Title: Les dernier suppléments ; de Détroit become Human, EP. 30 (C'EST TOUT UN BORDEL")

Game after game, we learned the rules of optics and filming,
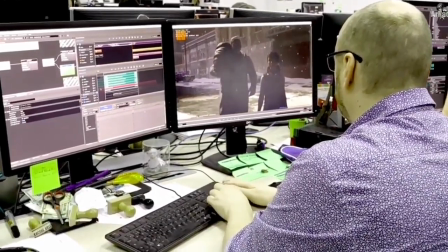[17:36]
and our goal with Detroit Become Human was to have cameras
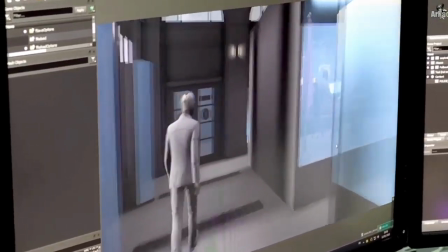[17:40]
that would actually emulate the optics of a real physical camera.
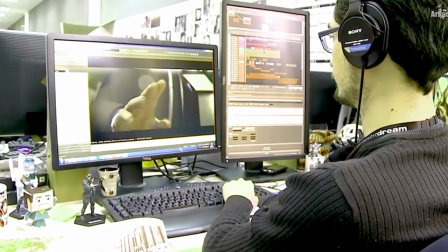[17:46]
So basically dealing with real-world imperfections was our main task,
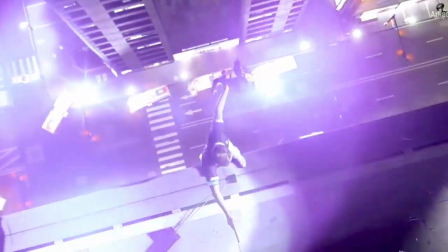[17:52]
and just to make cameras look as real as we can. Once the animations are shot and processed by the animation department, integrated and polished, we film them.
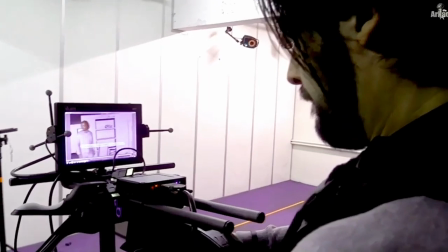[18:04]
That is to say, we really do a mise-en-scène, as in cinema. The real difficulty of our job is to know if these cameras are telling us something.
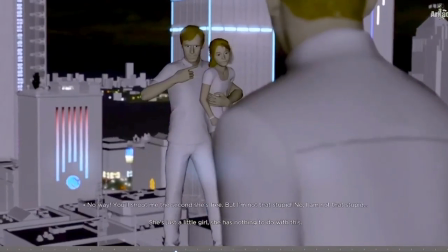[18:12]
Are they in the emotion of the scene? Do they describe exactly what the action must convey, what must be felt? The most important challenge for me was one of the final scenes where Marcus decides to start the revolution and go to the battlefield.
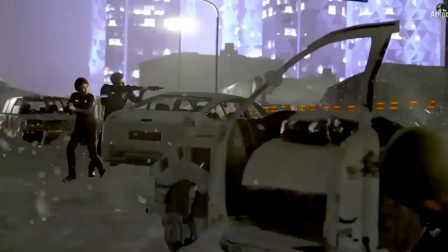[18:25]
Very quickly, we imagine this to be a huge sequence shot.
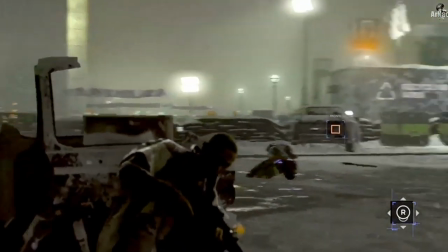[18:29]
We wanted the feeling of a cameraman running behind us while showing Marcus, the androids who help him, the person shooting at us, etc.
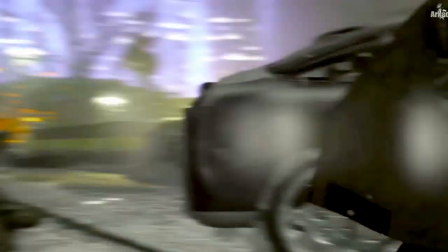[18:38]
Above all, it was necessary to say to oneself, this scene is very violent but does not glorify war.
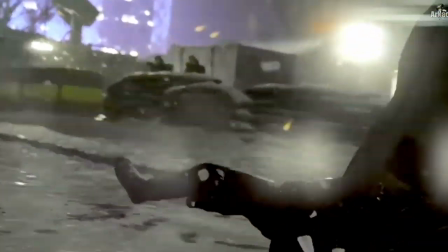[18:43]
On the contrary, that war is something improbable and absurd. It was really a fun challenge. The idea was to say we have three characters. We would like each of them to have a specific cinematography.
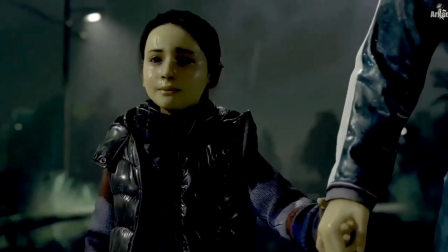[18:57]
We wanted Kara to be much more filmed with some kind of handheld camera,
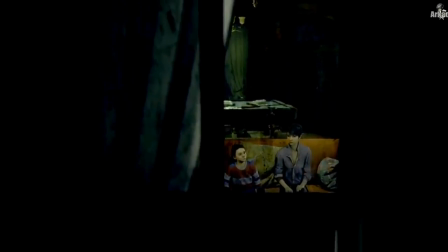[19:03]
to have something very living, very breathing. For Connor, we wanted something very cold and very perfect.
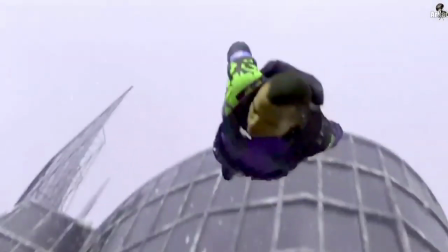[19:10]
And for Marcus, we wanted something epic and spectacular. So it was about the filming, but it was also about the photography.
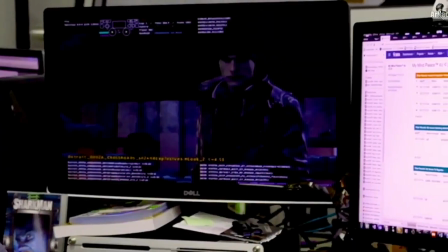[19:17]
So we worked with a director of photography to give each character a different lighting, different key colors.
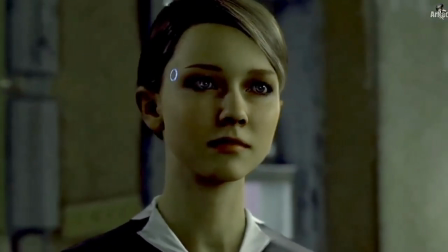[19:24]
Each of them would have their own worlds.
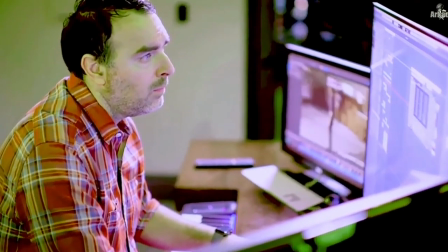[19:27]
And finally, we worked with the composers so they would create a specific sound for each character, so each would have his own world and his own style.
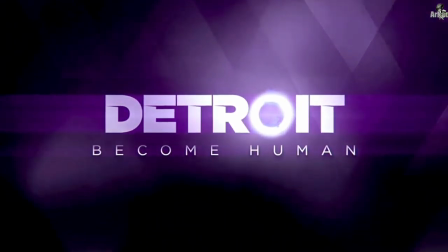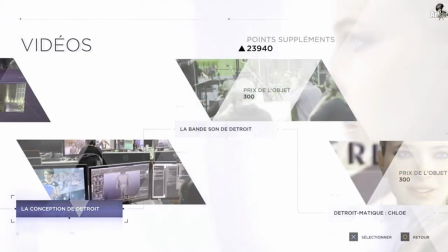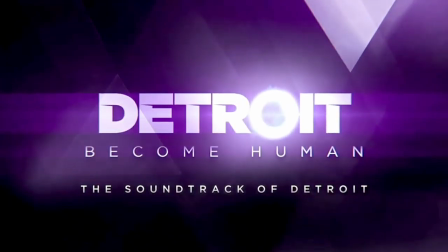Pour la bande originale du jeu, on essaie d'être très... For the soundtrack of the game, we tried to be very close to what is done in film.
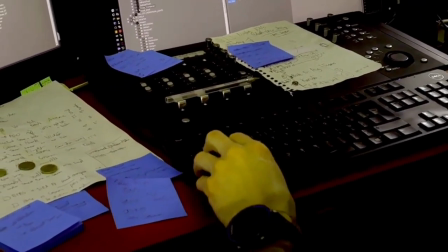[20:00]
We were constantly asking at each place in the game, why are we putting music here? What is it going to say?
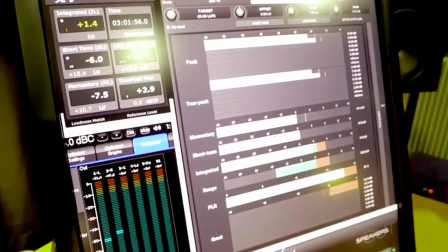[20:06]
So we focused the music on bringing emotion, which is interactive and supports the character's arc.
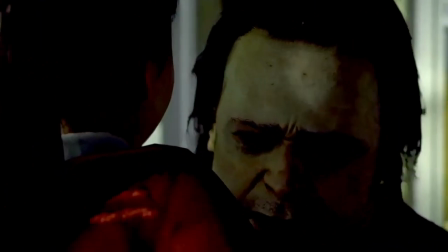[20:11] I'm sorry, honey. I'm sorry. I'm sorry. You know I love you, don't you?
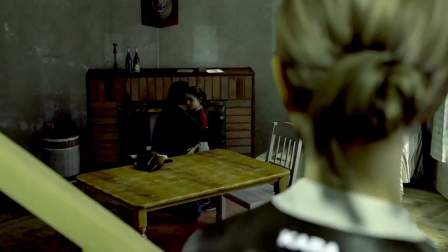[20:18] You know I love you.
We make games that are very narrative. We're really into interactive drama, so the soundtrack also had to go in that direction, supporting the three characters' very different stories.
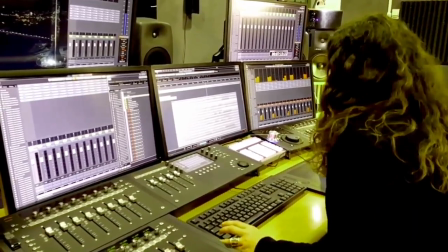[20:32]
We really wanted three colors, three musical sound identities, and from there,
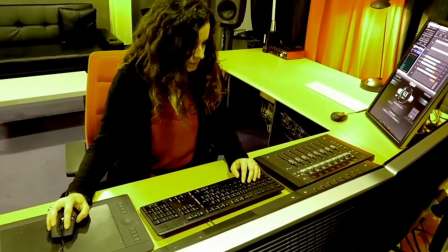[20:37]
having three composers made sense, since the story of Kara, Marcus, and Connor are all completely different.
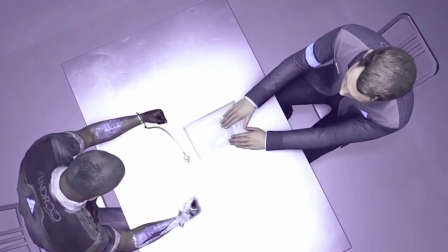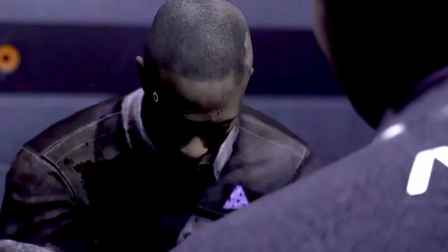[20:48] You recognize him? It's Carlos Ortiz.
For Connor, we wanted a soundtrack that could be very cold and very mechanical, very machine-esque somehow.
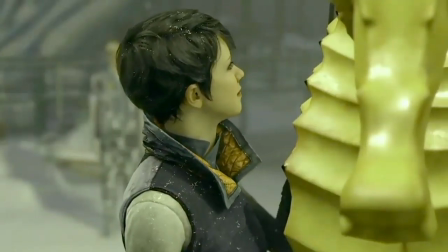[20:58]
For Kara, we wanted a soundtrack that would be very moving and emotional.
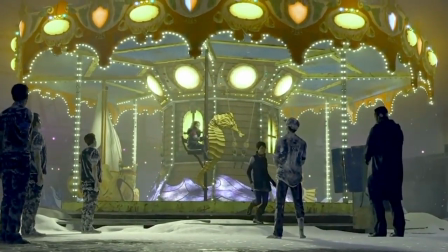[21:02]
It was about the quest for identity, but it was also a journey about love and empathy.
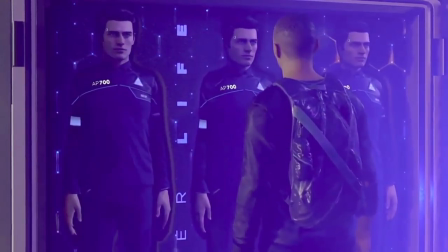[21:07]
And for Marcus, we wanted something epic, something that would really represent the grand aspect of his quest.
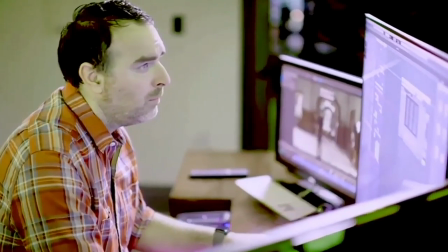[21:14]
And we were very fortunate to find three incredibly talented composers, and working with them has been a dream, honestly.